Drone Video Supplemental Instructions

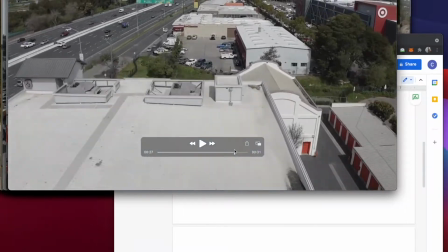4:05 So for this particular shot right here is a flyover to show the panels.
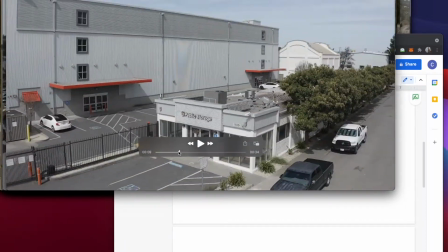4:13 Here's another one. So this is a detached rental property spinning around. Not rental property, but rental office.
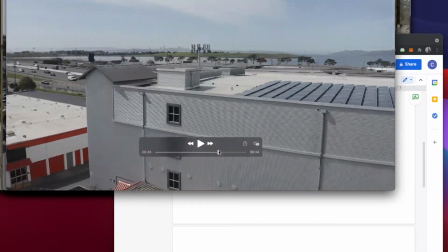4:20 So here's the real rental office right here. Starts low, turning, changing altitude, revealing the horizon.
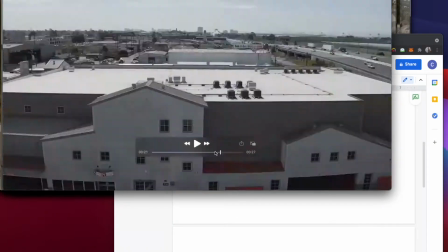4:30 Again, it's pretty repetitive. Flyover. Okay, so here's a different property.
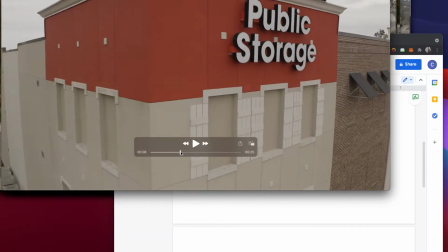4:35 Now this property right here, it's just one building. There's no drive-up units, which you'll see in a second.
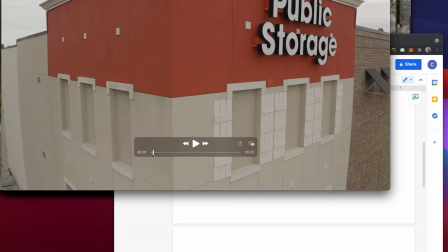4:41 So you kind of have to get creative in filling the time, 12 to 13 minutes.
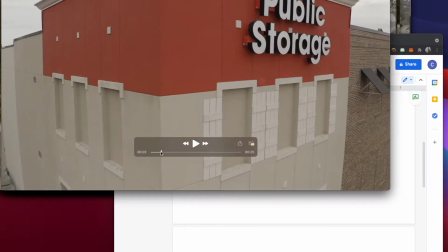4:46 And so one way of doing it is, if you have a building like this, you can do like a half orbital around the logo on the building itself, like that.
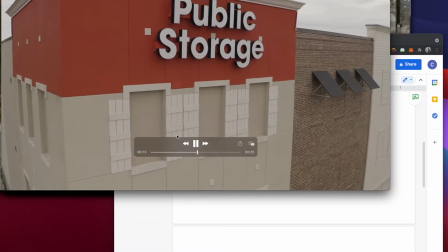4:55 Again, it's still pretty slow. It's this one, this footage.
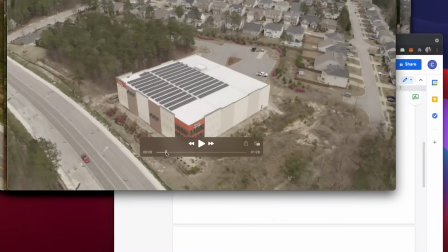5:00 It's a little jerky, but at least it drives home the point. This is a nice orbital of the building.
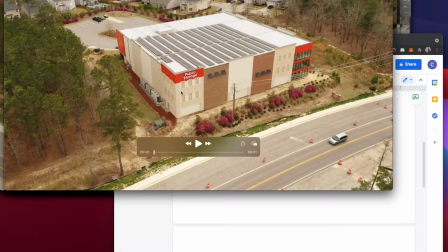5:08 It's a very nice one. Again, at least keeping it smooth. I don't know what happened to this color profile here. It was supposed to be log color profile, but all of a sudden it changed color profile.
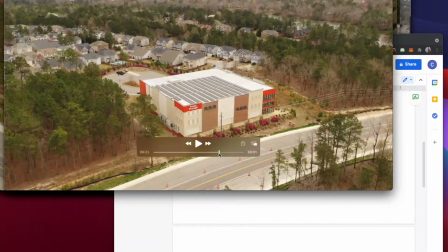5:17 So just make sure that everything it stays log color profile. Okay, a pull away shot, exposing the environment.
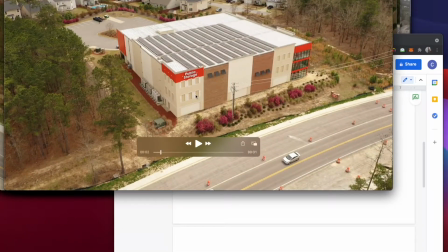5:25 Probably, I mean, it's good. We start with the building, but another good pull away shot is actually starting at the logo itself and then pulling away, revealing everything behind it.
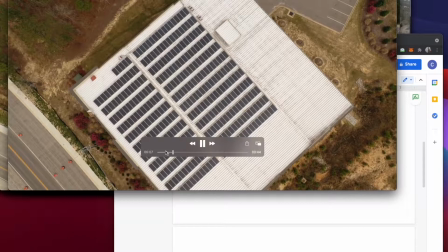5:36 So again, if you do see solar panels, please do a feature on it, like a few cut off there.
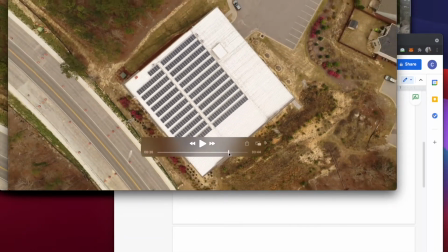5:43 So this is just a continuation. So this is a pull away shot of the solar panels.
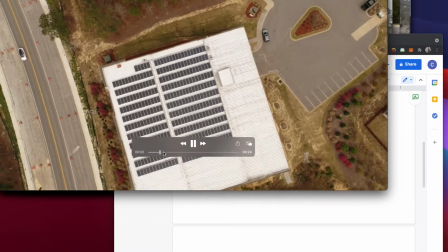5:51 This is pretty good. A rotation just above it. And it doesn't have to be the solar panels. If there's like a feature that you see, do a rotation above it.
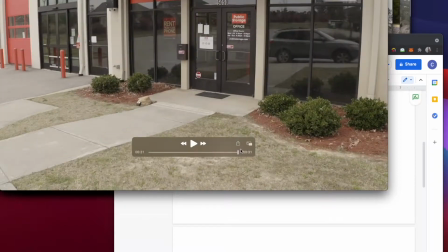6:03 This one is pulling close towards the rental office, which is nice. Again, he was very cognizant of that, of the reflection that it might bring.
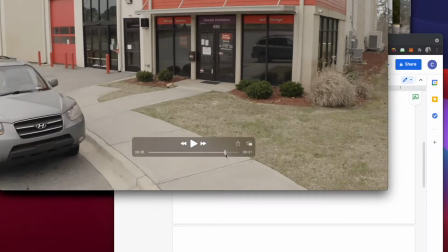6:13 So he stopped right as is about to show that there's a drone.
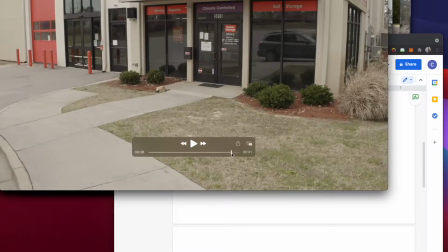6:19 So yeah, just beware of reflections of the drone.
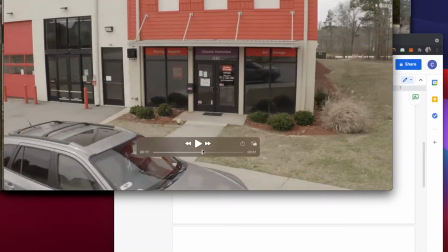6:27 This one, it's starts to curve around and then goes lateral, which is fine, which is good.
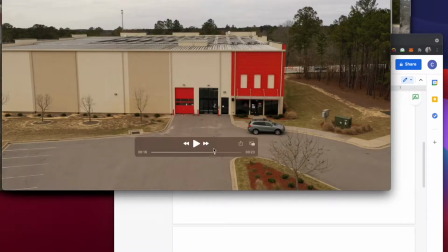6:31 I know he's trying to fill up time because it's just a building. Again, his color profile went crazy.
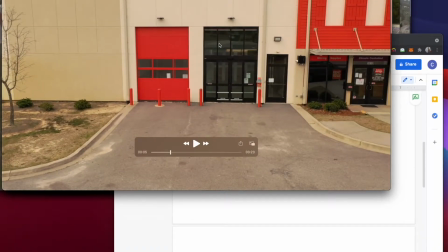6:36 This isn't log anymore. So with this one, this is the basically the like the loading zone. So if you have a building like this, they'll definitely have some sort of loading zone where they have like a keypad, and so it's a pull away shot from the loading zone area.
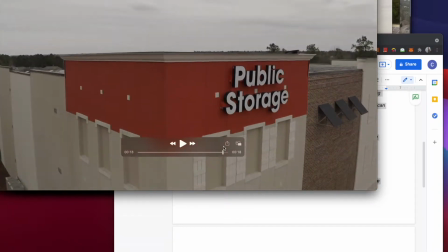6:55 Starting from top to bottom, changing elevation, landing on the logo. It would have been good if because we have to have time to trim, or they need to trim. So to stop there right on the logo and to let it record for a few seconds,
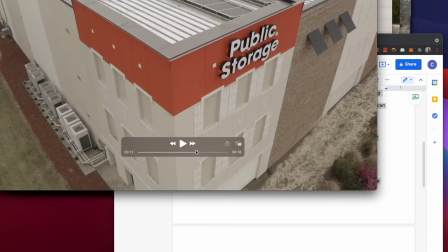7:10 that way they can have a transition, because in this instance it lands on it and then the video stops.
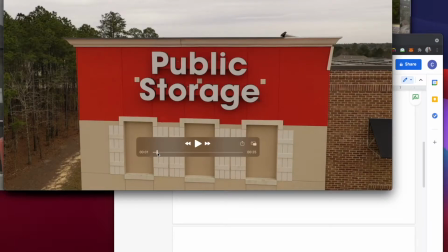7:15 So have some margin at the beginning and the ends of the video, of the clip, I mean.
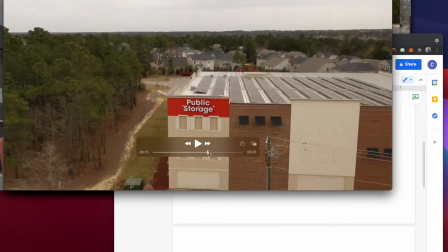7:22 So this is a good pull away shot.
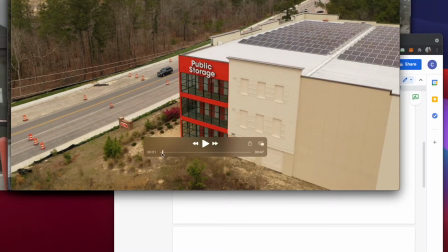7:26 Another pull away, this time close, a pretty good close up of the logo.
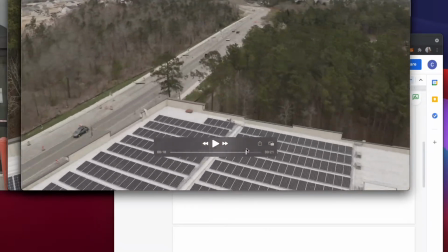7:32 Here we go, log color profile again. Maybe he caught himself. So stay in log color profile.
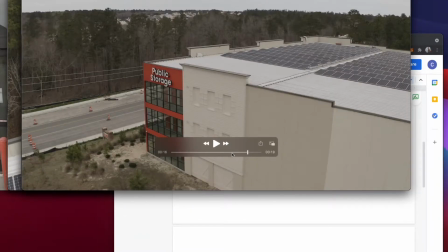7:37 This is just a flyover of the solar. Changing elevation.
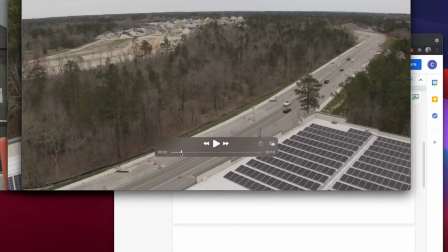7:43 Again, he's trying to fill up the time, which I appreciate.
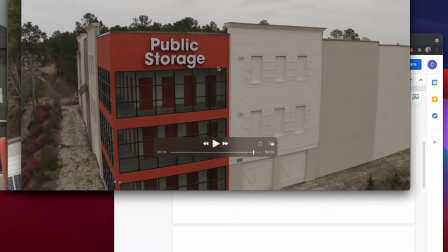7:50 Looks like he was going to do like a half orbital at the same height of the building itself, but he didn't quite get around.
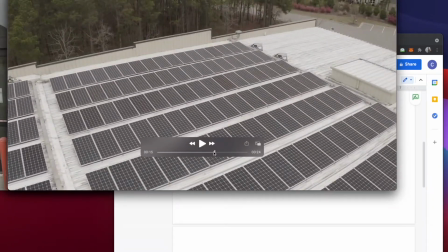8:00 A nice flyover, this time lower to expose the solar panel. Again, if it doesn't have to be solar panels, if you see like a special feature, do like a closer, not so low that you might crash into it, but just lower like this.